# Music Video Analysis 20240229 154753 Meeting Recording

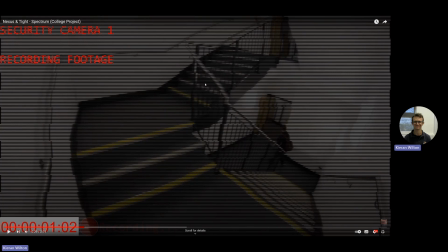[4:07]
And then, yeah, I felt the amounts of effort and time I had to understand to do this and then keyframe it, make it look like an actual security camera. We'll see another one actually in another part.
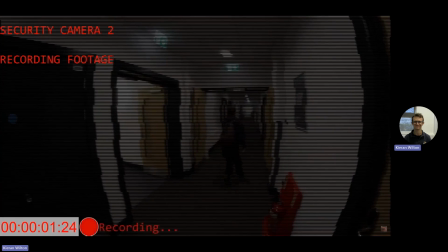[4:30]
Yeah, as you can see, there's another part here.
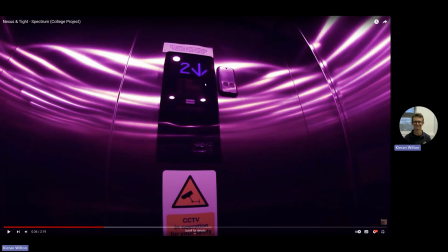[4:33]
And also another thing is I was speaking to Jack while I was bringing my equipment out of the college ready for half term. I thought it'd be a really cool idea to make like as if I'm also in the lift as well, so I'm like in 2 places at the same time.
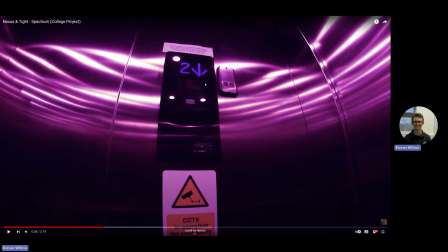[4:52]
And how I got the audio to sound like that is by using I think it's called Adobe Audition, and I got the part that I wanted, and then I put for that specific part,
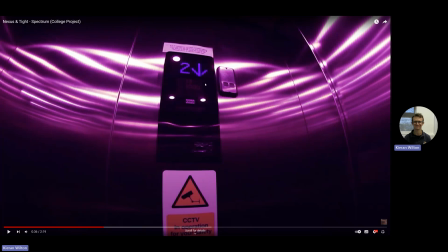[5:07]
and then obviously we can still see the jumpy parts as like kind of glitches. And another thing that one of my friends said, it was like as if I'm kind of lagging, which is like a really cool thing to interpret about. And I will see the same part after this lift shot.
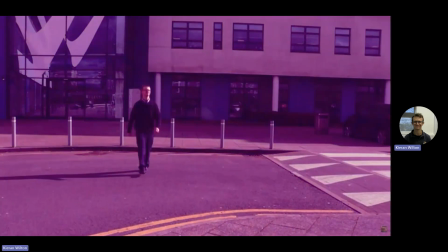[5:30]
As you can see, it's really cool. the reason why I the reason why I sped this part up
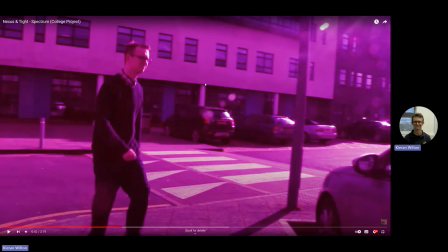[5:37]
is because there wasn't much time left for this set part of the song, because I need to include this shot and also the car shot in a specific time frame within the song,
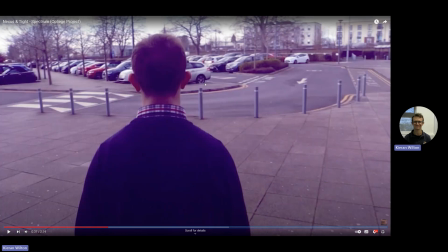[5:51]
and that's the reason why I sped it up. And as you can see, I use different variety of camera angles as well.
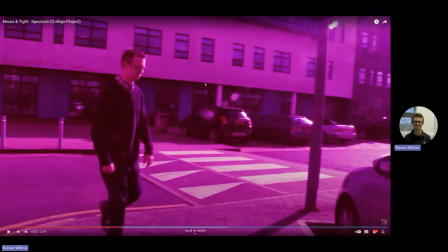[6:00]
So obviously there's this shot over the shoulder shot, and there's obviously the extreme wide shot, and then yeah, it's just I'm really glad I learned all about these camera techniques,
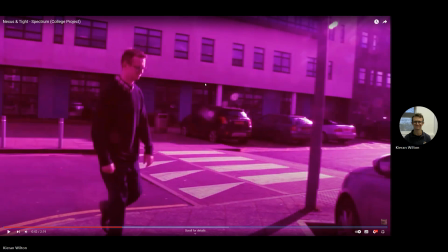[6:14]
which has really helped me and benefited me. It's not obviously there's another shot there,
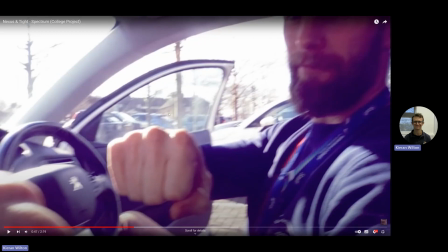[6:23]
and then his his a very awkward fist bumping scene, because originally I was gonna have headphones, and obviously you could clearly see I'm wearing a different outfit,
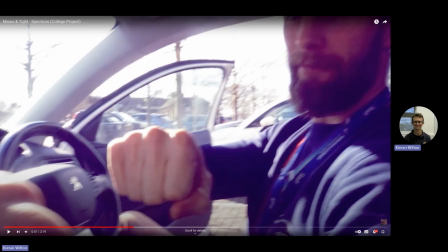[6:39]
and I forgot, and it's because of the amounts of time frame I had as well. Um, I was supposed to wear headphones with that shot, so as I'll do the same effect with the lift using Audition,
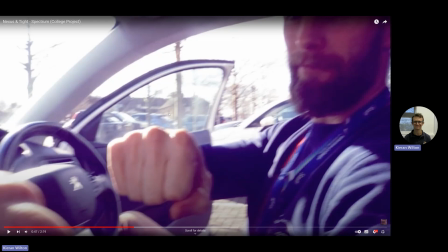[6:55]
make it sound more muffled, and then obviously that's still going to be my headphones, but obviously I didn't have that shot, so I went really silent, did the fist bump, and yeah, it's looking back, I should have worn headphones to make it stand out a bit more.
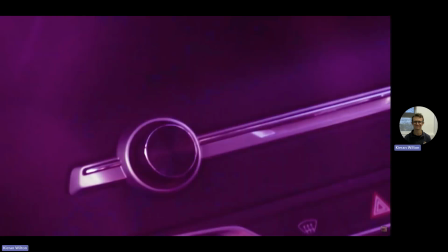[7:18]
So instead I did this instead.
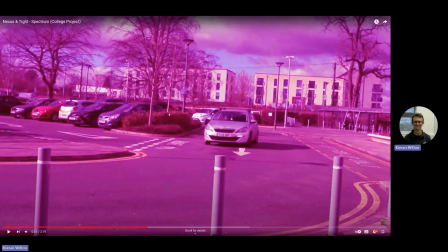[7:20]
So now I edited the audio to make it as if the car is playing the song instead.
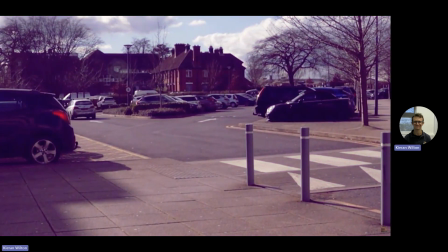[7:32]
More jump cuts. Funny thing about this shot is my friend Charlie allowed me to use one of his shots, which is really cool because it's like a really cool drone shot of Bristol. I think it's either Bristol or Bath. I can't quite remember. However, I added another 3D tracker, as you can see down here, with a waveform. You can't barely see the spectrum part, mainly because I had a really silly transition effect of it's trying to zoom in.